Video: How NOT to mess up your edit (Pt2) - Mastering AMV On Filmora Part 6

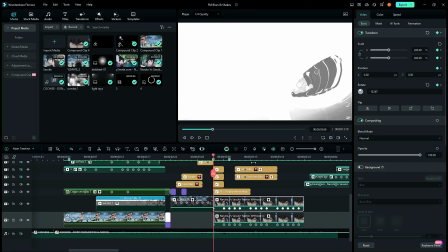Hey guys, in this tutorial we're going to be looking at the second part of our composition.
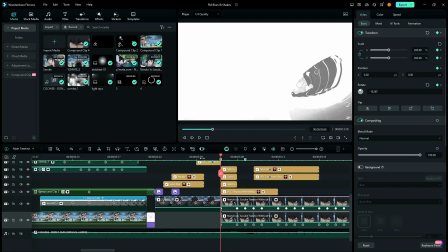Congratulations on reaching this far. I'd really love to see the results of your edit or any type of edit you've made while watching this walkthrough.
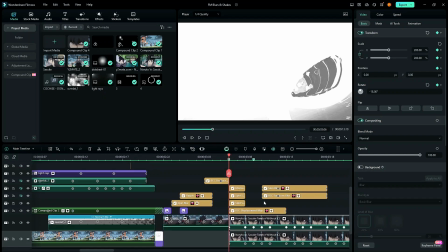Okay, let's get started.
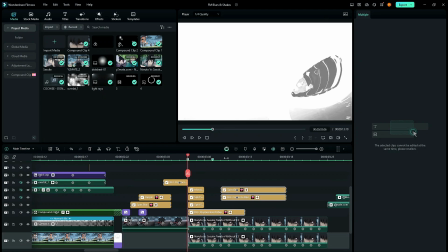So we're now going to be working on the third clip, as that's the most composite intensive clip of this whole edit.
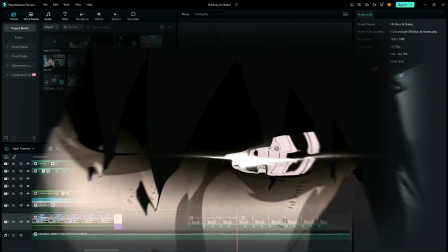Now I'm going to be showing you how I made this.
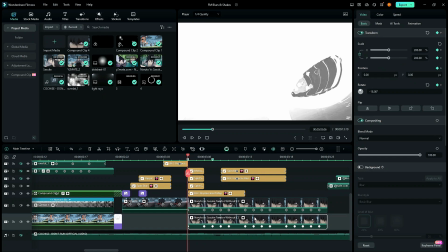Now first of all, I'm gonna delete this and show you what it originally was.
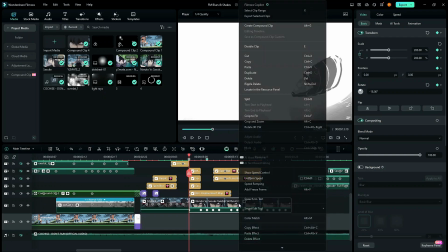So it originally was like this, and now I'm going to create a compound clip.
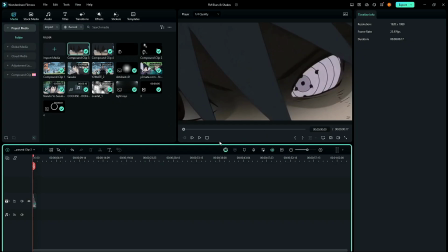I'm gonna create a compound clip and I'm gonna edit this in a different timeline. Now what I want, my aim of the composition is to focus on his eye, a bit more, and that is the only thing I can play around with. So first I will see how to glow it.
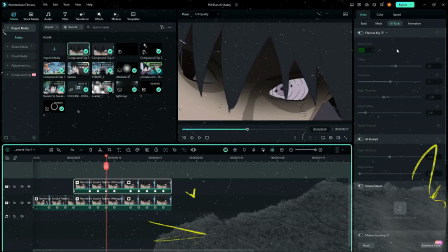So I'll just mask this.
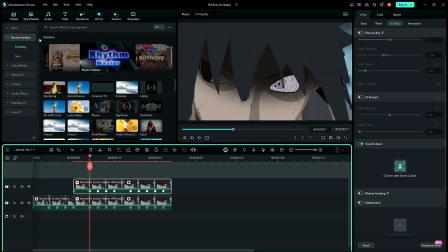Alright, now I'm gonna add my BCC plus glow,
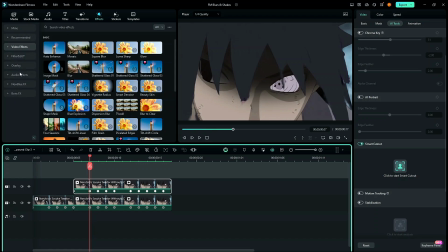as that is by far the best glow effect I've used till now.
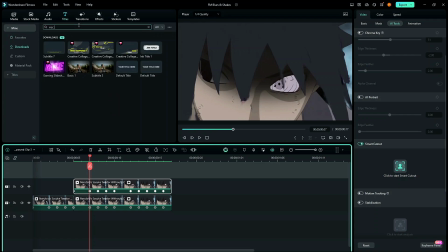I'd recommend using new blue effects and BCC effects for your edits. Right, so here's my plus glow and I'm gonna add it 3 times.
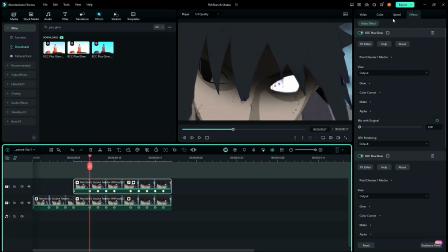And since the color theme is the most important in these glows, I'm gonna be choosing purple. So I'll choose a high purple with a brightness of 120,
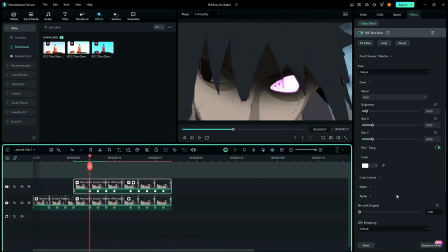while my other colors are going to be white with a brightness of 50, and my last layer is gonna have a brightness of 17. So as you can see, this gives a really good glow on the eye.
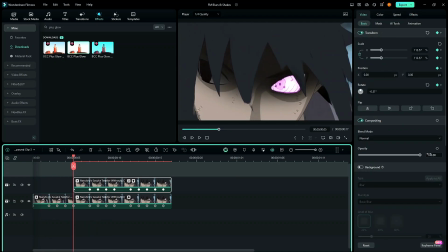And since this looks very unnatural right now, I'm gonna be keyframing the opacity from 0 to 100. Okay, so now that's done. I'll save this for later, and
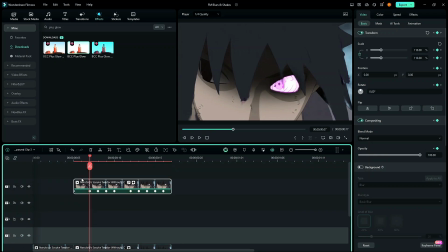I'll now work on how to highlight this more than the original clip.
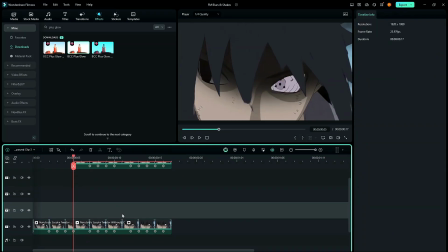So for that I need to fade this lower layer out,
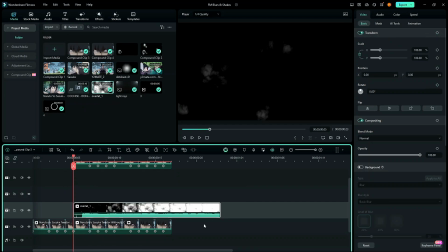and for that I can use this overlay, which I've used throughout the edit multiple times. The link is down in the description so you can get it easily. And I'll be changing the blending mode of this to multiply and changing the time to reverse so that it fades out.
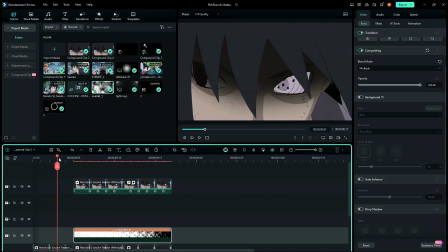See, so we're making some progress over here. Now to make this a bit more natural, I'll start a vignette effect.
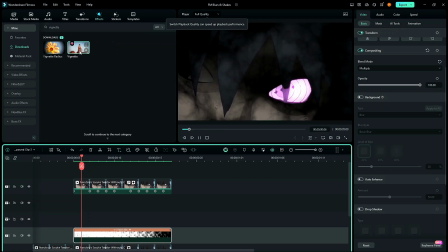I'll use the newer effect,
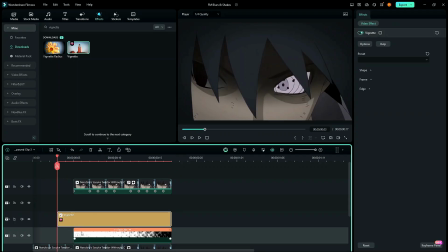and I'll start it from a bit behind so that it feels a bit more natural. Now I'll not interrupt the shape, I'll just use the frame settings. I'll keyframe it from 0 to full.
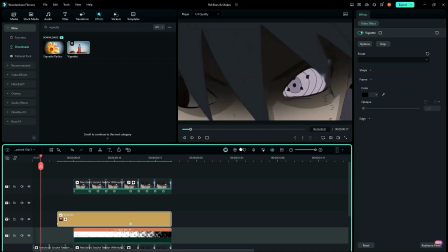Now if you render this,
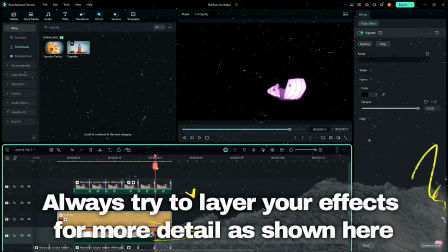see, so adding multiple effects gives the clip a natural look.
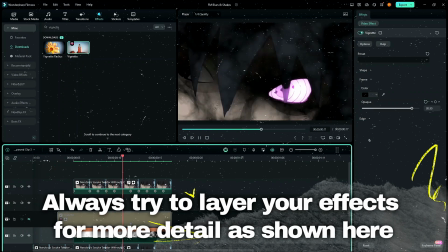So without the vignette it would just look like this, and it looks really weird and off.
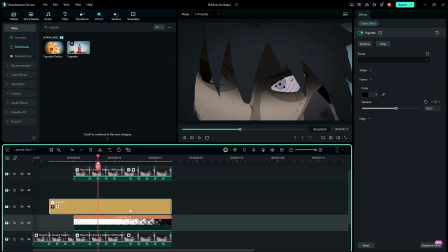I can even start this from more behind if it looks better, and it doesn't hurt to put more behind, does it?
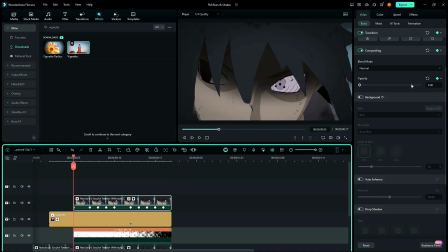Now what I would like to do is add an effect on the eye. Now how would I do that? I'd first use this overlay and speed ramp it
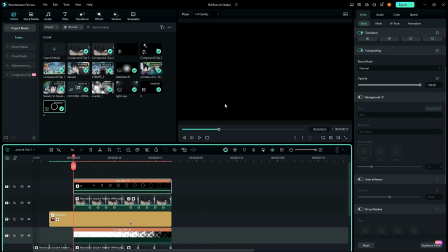to 2 times the speed, and I'm gonna mask this using my chroma key.